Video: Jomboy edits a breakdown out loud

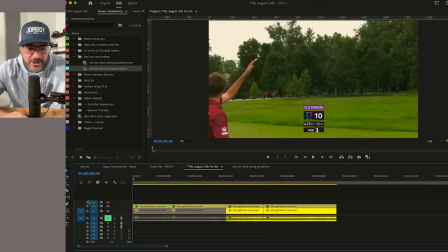So I got to see what shot I like. I think I like this better, going with the disc.
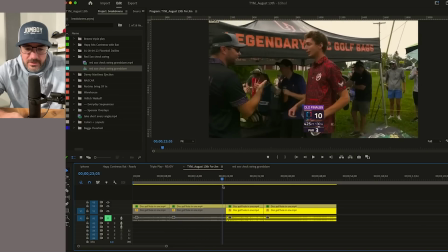And then I might zoom in a little bit. So let's see if this has a celebration better.
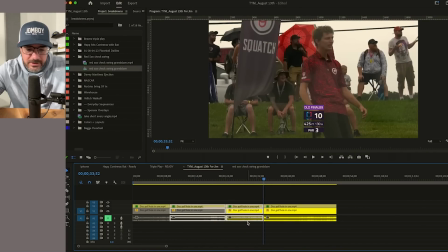So I'm going to delete that too.
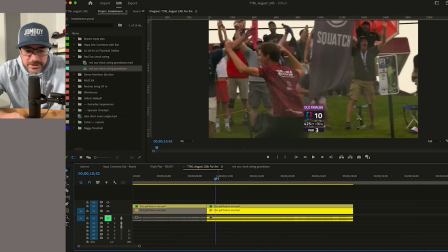And then we're going to see if there's anything funny here.
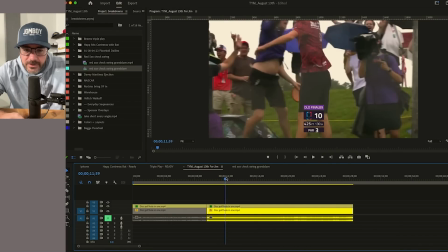So the crowd goes crazy.
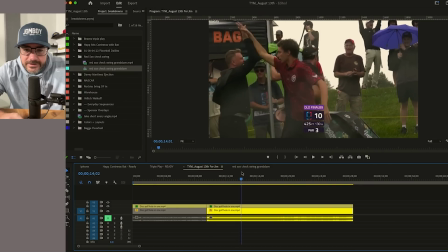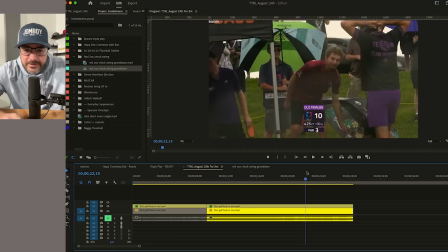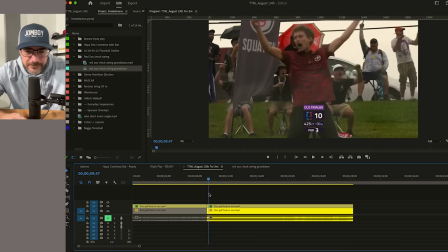I guess that's it.
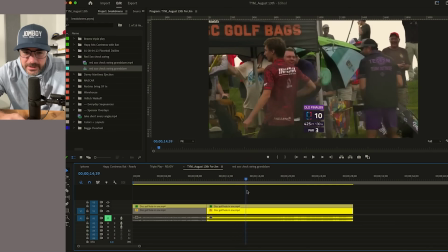I'm not seeing anything nutty. And I want it to be a quick hitter anyway.
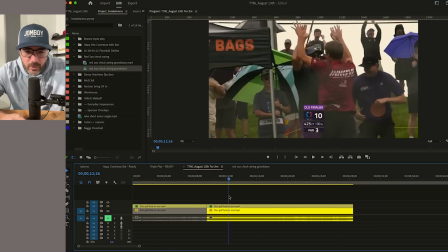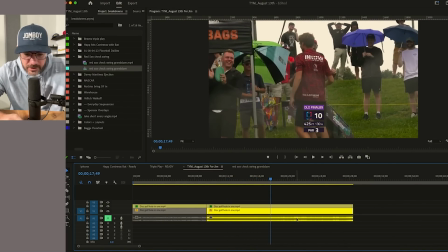So the only thing I'm going to do, all right, you know what I'm going to do? I'm going to take
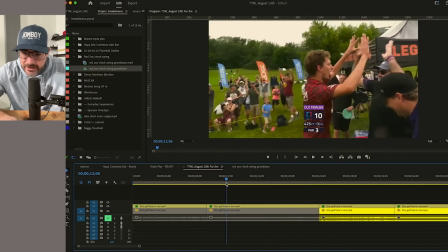this shot and take the double high five right here when they touch hands and elbows,
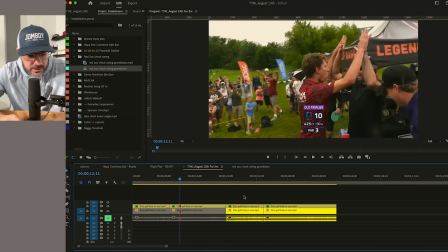and I'm going to mark it with an M, which gives this red marker there.
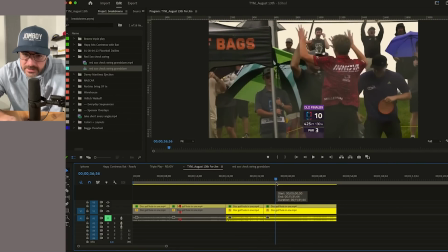And then I'm going to find the double high five here. Whoa, weird. Their thumbs are interlocked. And then delete the score bug on top.
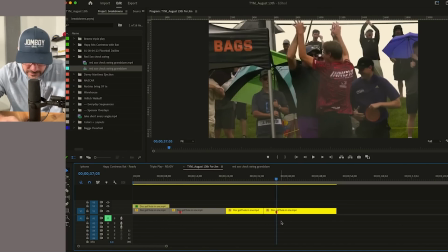Delete the audio. I don't need that. I don't know if these are synced up. I don't know.
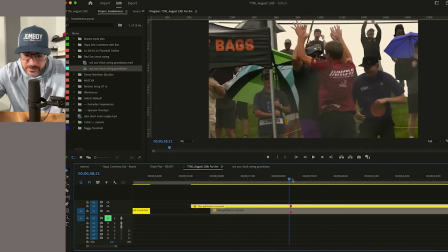I don't know if the replay is shown at full speed or not. So what I'm going to do, because we have two angles of the same thing, which might allow us to cut in between. So effects, effect controls. I'm just going to make these 50% and slide it up.
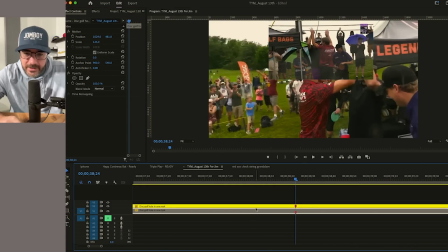And then I'm going to copy that and paste it and slide it down.
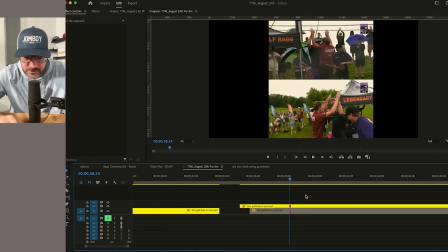So now we have the two shots synced up. So we're going to see both angles if they're on the same
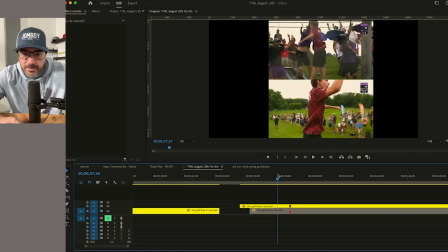frame rate, which they might not be because sometimes they show replays obviously in slow-mo, but it looks like that high five is pretty in sync. Double high five right there.
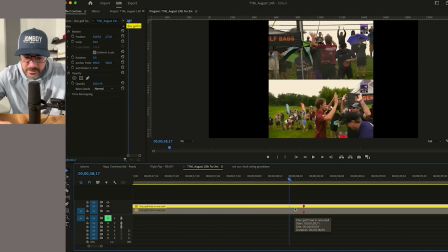I think up here it's actually there. So
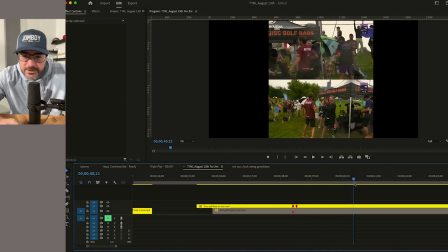yeah. All right. So the replays are the same speed.
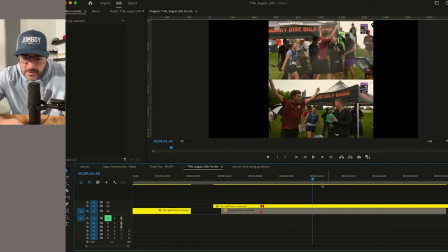All right. So I definitely want to end it on that. Whoa. That seems like a button for me to go, whoa, that's something you missed that you never planned on watching.
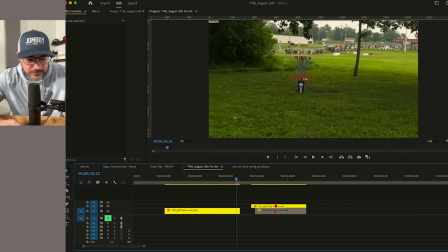So I'm going to get out of there. And then the only thing I'm going to get out of that, highlight I like the other angle better.
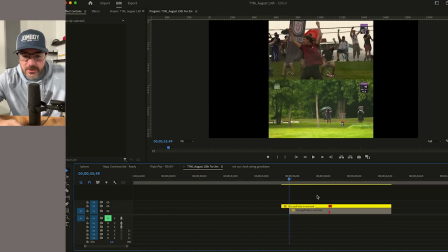Okay. So this,
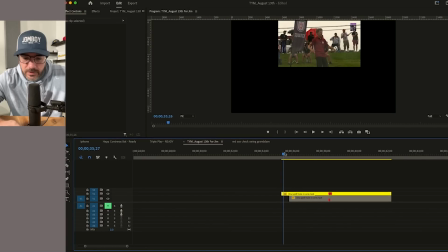see the yellow line has his reaction where the gray one on the bottom is all blurry.
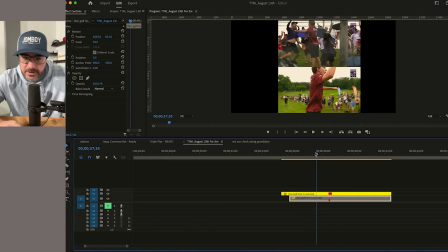I'm going to find when I think the gray one is usable. I think that guy's belly showing is more fun there. So the bottom one, I think right there is when like I would use it if I want to.
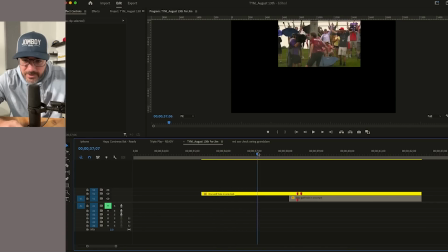So I have the top, I have his reaction. Everyone jumps up out of their lawn chairs, jumping belly high five.
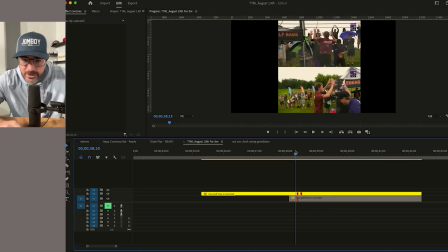And then we go in for the double. There is some funny commentary to be had there. And the guy in the background on the top is funny.
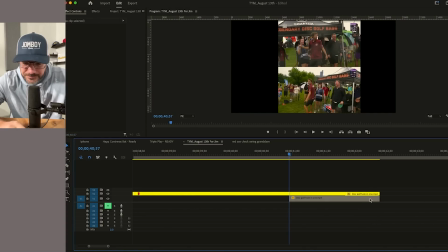I think I just want to come to the gray here when he turns around on the bottom to get that, his face for the woo.
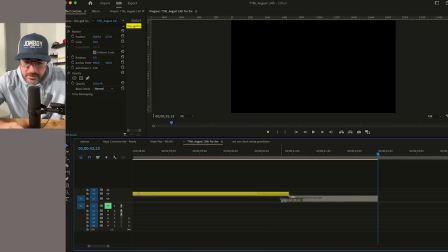So that's what I'm going to do. Now I'll make those.
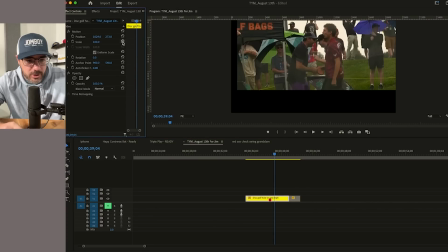If you hit these little reset parameter, it'll just go back to 100% and center framed.
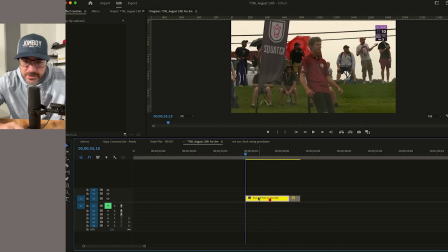We're going to zoom in a little bit though. We're going to zoom in on that.
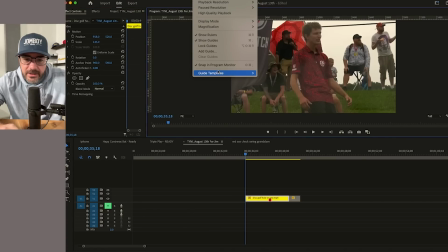It's cleaner that way. I can also put a guide on here. This is a crossfire that's just going to give me the middle.